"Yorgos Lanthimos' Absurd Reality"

This man makes some weird films.
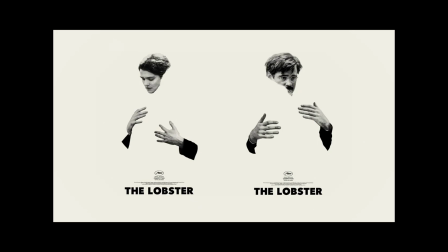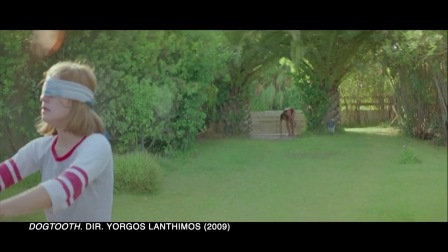Yorgos Lanthimos is a Greek director known for his experimental, really art house, absurd films. I was very taken by this unnatural, surreal, absurd, recognizable style that he has. And I guess the big question that I really wanted to answer in this audiovisual essay is What makes Jorgos Lanthimos' films so recognizably strange and unique yet visually beautiful and appealing? And I suppose how he utilizes his signature style to contribute to his storytelling and what makes it so effective.
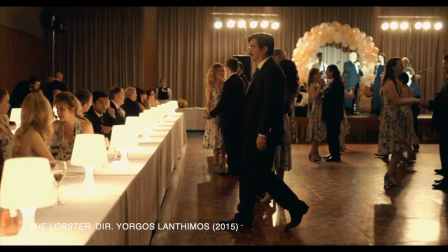One of the first things people noticed while watching Lanthimos' films and so did I was this unnatural quality that they all have.
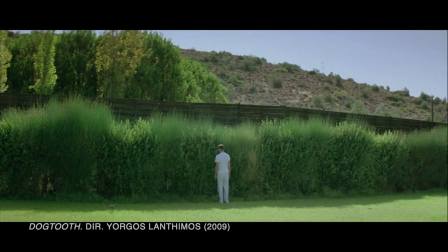I think it's a large part to why his work is seen as more experimental and fitting into the more art house cinema category instead of the more predictable mainstream Hollywood style with standardised storytelling practices centred more around linearity.
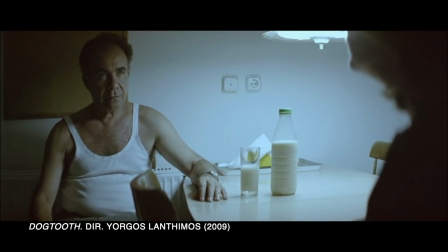In all of his movies that I watched, actors are directed to use unconventional ways of acting and talking,
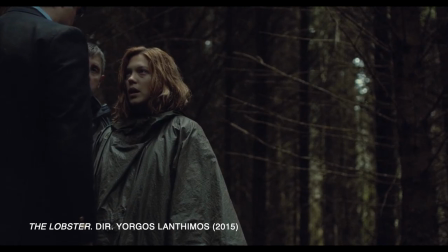and the overall visual and acting stylisation shatter conventions of realism.
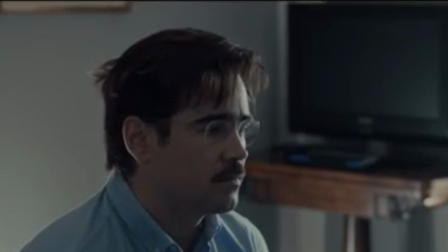Now have you thought of what animal you'd like to be if you end up alone? Yes, a lobster. Because lobsters live for over 100 years.
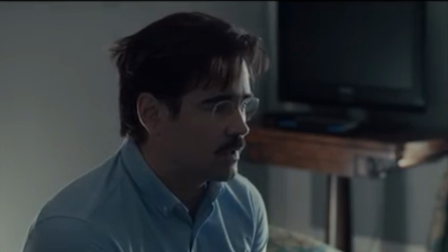I also like to see. Very much.
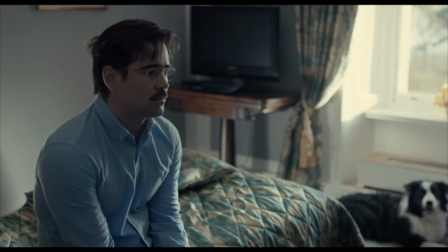As you can see in this scene, actors often speak monotonely and kind of use dialogue as if they are speaking from a memorised script, which I suppose that really is what actors are doing, but obviously directors usually strive to cover this up and conceal the fact that what is being said is rehearsed but Lanthimos does the opposite
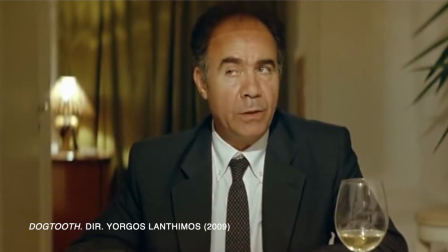and he really emphasises this point and the robotic tone disconnects the viewer from the story instead of immersing them and it really reminds the viewer that what they are
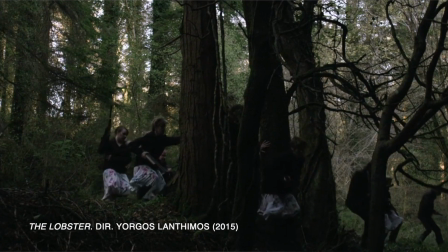seeing is made up and it really takes you out of the experience and makes it sort of jarring I suppose and
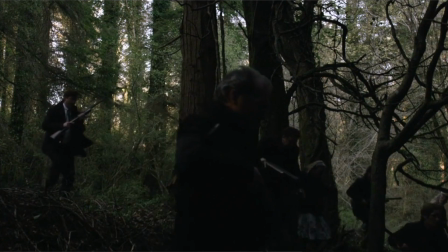this is a big part of his absurdist style kind of reminding you that what you are seeing is a made-up story which is very different to most movies. Despite using these techniques that intentionally disconnect the viewer from the story, Lentimos does actually utilize techniques to absorb the audience and make the audience feel as if they are a part of the story.
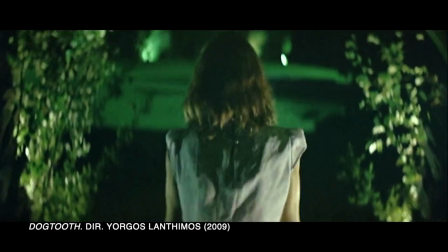One of the most obvious techniques that he uses is his filming style by using a dynamic camera.
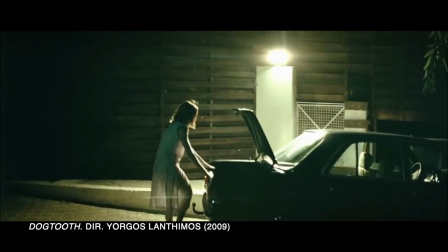With the way that Lentimos films his shots,
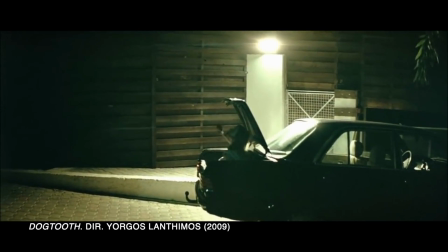the camera seems to react to events in the story and it really acts as if it were an entity of its own in this made-up fictional world.
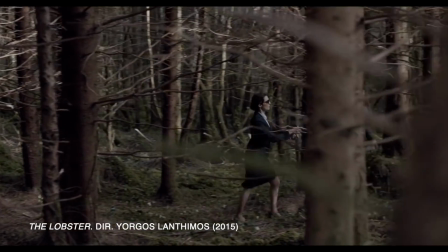This especially happens in The Lobster, where the camera starts to follow his characters with a moving camera.
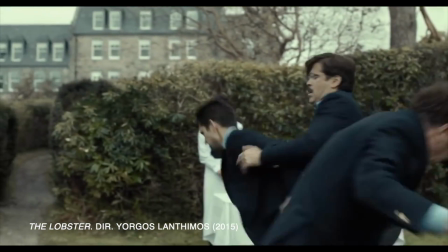Something else I find really interesting and immersive in all of Lanthimos' films is how he sometimes shoots from inconspicuous angles.
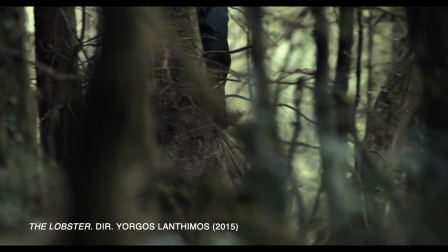Here the viewer feels to be spying on the characters, making the watching experience uncomfortable and tense, since the audience really feels as if they are watching something secret or forbidden. And I suppose that could also add to this, like when you get an adrenaline rush because you're doing something forbidden.
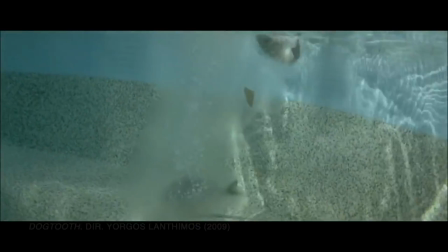But Lanthimos also uses unexpected camera placement angles and compositions, such as in The Favourite.
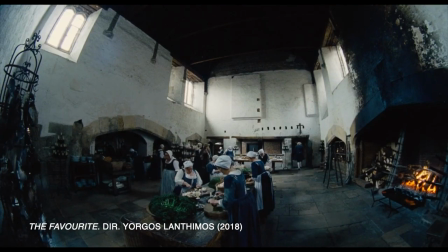Here the director's wide angles become even wider to the point of fisheye and it really makes the
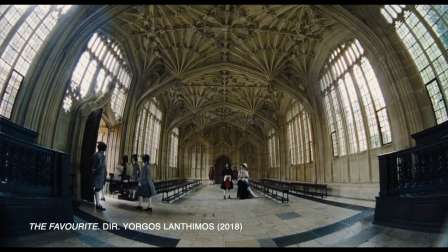character seem small and insignificant and really exaggerates their helplessness.
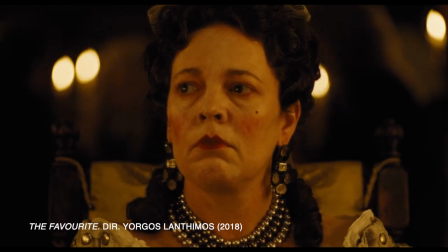He also uses extreme, uncomfortable close-ups,
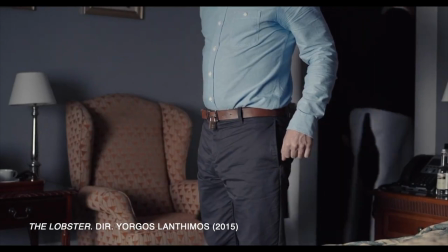compositions showing lower body shots only and other unexpected techniques. And these shots are fascinating and engaging, but they do the opposite again and they disconnect you from the story.
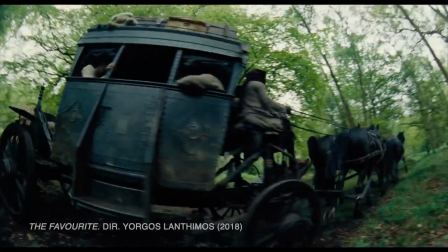Since what you're seeing is so extreme, they're comparatively jarring and kind of pull you out of the experience.
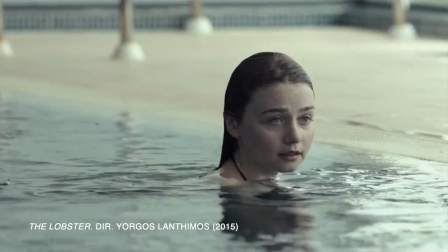Another aspect of stylisation in Lanthimos' work is his signature muted and cold toned colour palette.
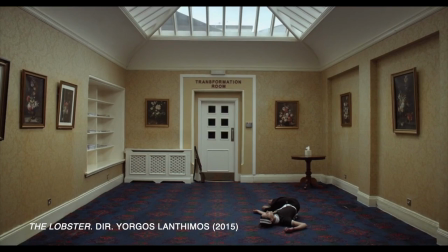It's subtle and it might not seem so obvious but it really adds this tone to his body of work
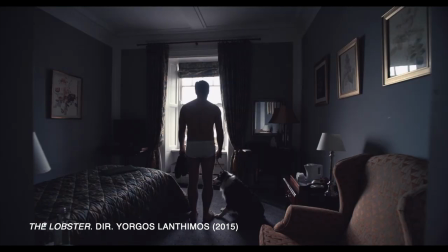and it really plays into the story and continues to help to manipulate the audience. Lanthimos' more signature colour palette is one of white,
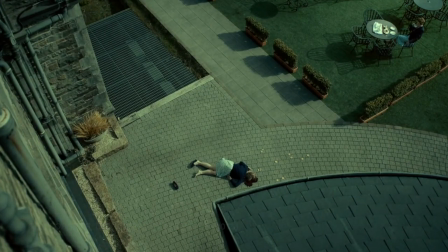grey and blue which really helps to make his fictional world seem dampened and sad.
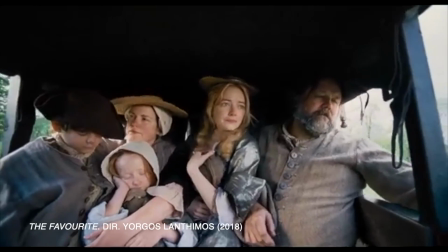Of course with the themes and the topics that Lanthimos often explores, such as social issues and the struggles of individuals,
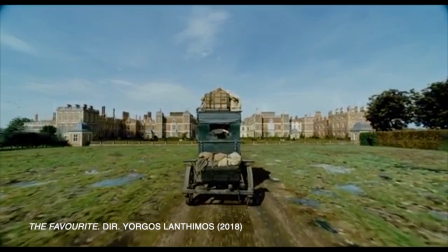this can be very fitting and can really help to visually depict the tone in the story.
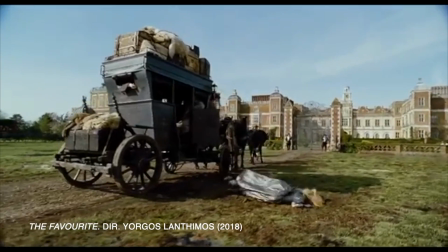And although this is obviously not visually accurate to what you'd see in everyday life, it adds this tone which is very important to the reality in the story, if that makes sense.
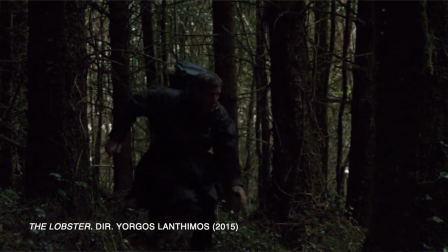And of course it continues to contribute to this really interesting and recognisable signature style that he has.
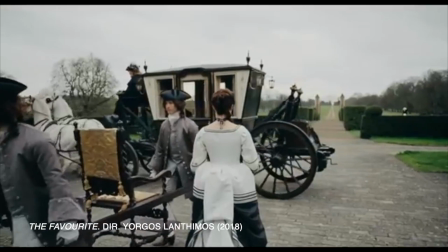As a visual artist myself, I can definitely say that what makes Lanthimos' work so appealing to me is how he uses
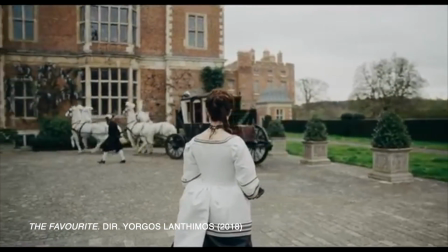these techniques to create such a signature style to visually tell his stories.
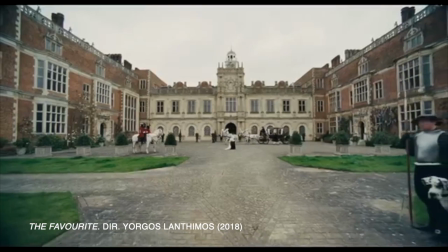I certainly appreciate the artistic aspects that this adds to his work, however I'm also convinced that this is why his work is so successful globally.
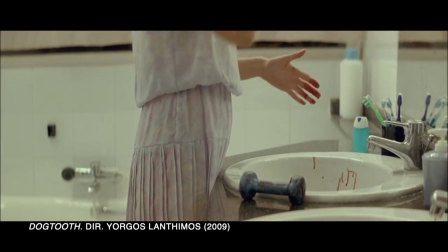Even his non-English films like Dogtooth manage to appeal to a wider audience.
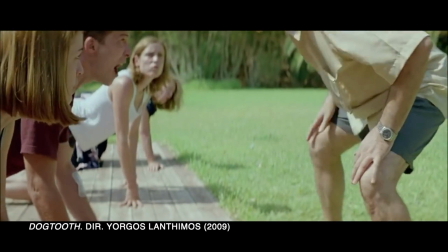Even though the themes and the story might be connected to, for example, social contexts in Greece that not everyone would understand. Thus Lantimos transcends cultural and language barriers through artistic expression.
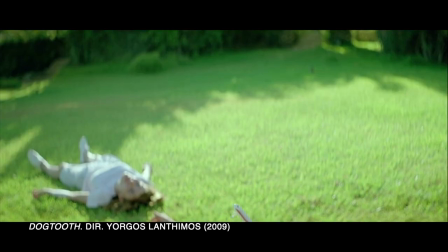My favourite aspects of his films are the metaphors and the symbols used that contribute to telling the story rather than just using dialogue, for example.
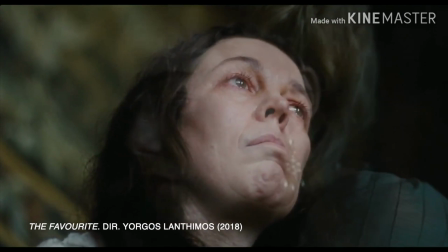He shows us instead of tells us. Such as how he uses angles in the favourite to depict power,
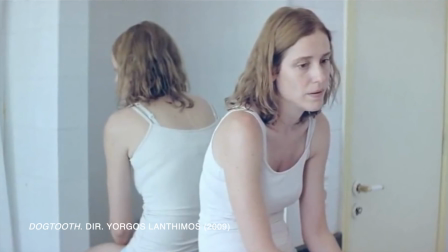or how he uses mirrors in Dogtooth to show self-discovery and awareness. Paralleling the real world this way is something that we can all connect to, I mean, art is universal and it can be globally appreciated. it. Thanks for watching.